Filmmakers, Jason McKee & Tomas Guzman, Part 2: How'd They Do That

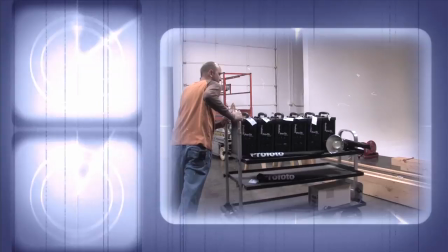Anorama TV presents How'd They Do That, where we explore the world of professional photographers and share their techniques with you. Here's your host, Mark Wallace. Hey everybody, welcome to another episode of How'd They Do That, I'm Mark Wallace.
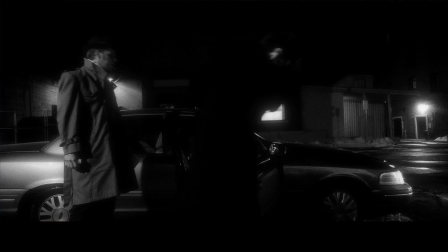Well, a few weeks ago we had filmmakers Jason McKee and Tomas Guzman on the show discussing their first short film, Lady Luck, Case Number 37. Well, we got so many follow-up questions and the guys provided so much extra content, well we're going to do part two of that show today.
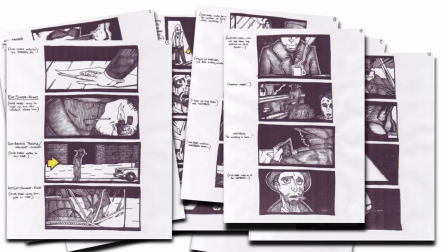One of the things we didn't have time to show you last time were the extensive storyboards that Jason and Tomas made for this film. Every single scene was drawn out with ideas for framing, camera moves, and even lighting, and these are always essential to any filmmaker, so time and resources aren't wasted during the shoot. Well, things don't always go according to plan. locations are smaller than expected or maybe you have some shooting restrictions or you can run into lighting issues or even have to do 27 takes to get a single shot. Well on top of all these kinds of things that are going on during a production you still have to stay true to your vision and tell the story. Well what we've done is we've put together a collage of some questions and answers showing some of the challenges that Jason and
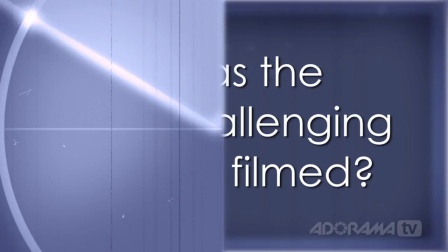Tomas encountered and how they overcame those issues so let's get started there was one shot that we actually did 27 takes of and we're actually using the 27th take it took like around five hours to get the shot but that is a shot where where we just put the camera on sticks and put it on a on a doorway dolly and there you could see
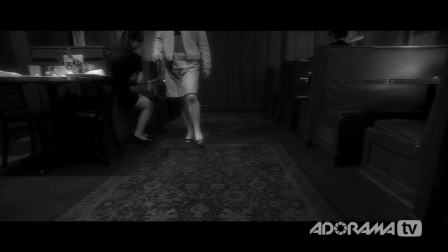the ground right in front and it's I think it's like the second shot in the second or third shot in the film and it's a long dolly in and to reveal uh the lead character and we couldn't put we couldn't lay track for that so we just had to um actually it's a pretty complicated shot we had we had uh tomas um running the camera and holding the you know holding
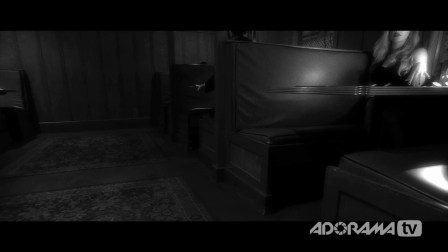the the the sticks and trying to get the exact framing that i was looking for we couldn't we didn't want to show anyone's eyes at first. It was just a creative decision. And then, so the camera's pushing in. We've got another guy pushing the doorway dolly. As soon as it gets to the end of the shot,
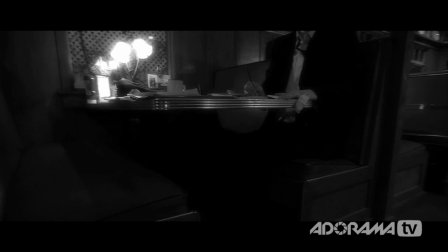the guy that's pushing the dolly has to pull the handle out of the doorway dolly and jump out of frame.
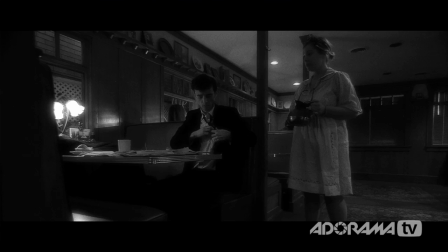And then the camera, on a certain cue, sharply, quickly turns back around where we just came from. And so, while that poses a lot of problems, also, where do you put the lights, you know, which was a challenge, but I think we ended up pulling it off. As soon as I nailed it at the end, I remember just throwing my fists up going, I got it, I got it, and we'd play it back, and we were just, we were ecstatic because we were able to get all the little nuances that we needed to get. We did some, we did a lot of on-set smoke with the lighting,
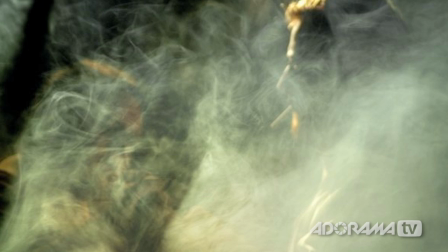but we had to eventually pare that down because it was just diffusing the light way too much.
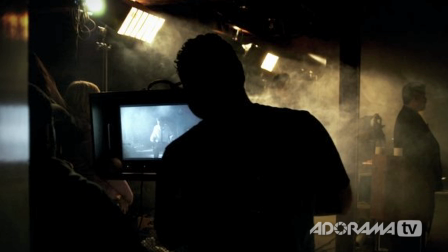In hindsight, yeah, I definitely wouldn't use as much smoke as we had started out using. There's a ton of little effects in there that hopefully no one really notices our effects. One of the effect shots was in the beginning in that long dolly shot.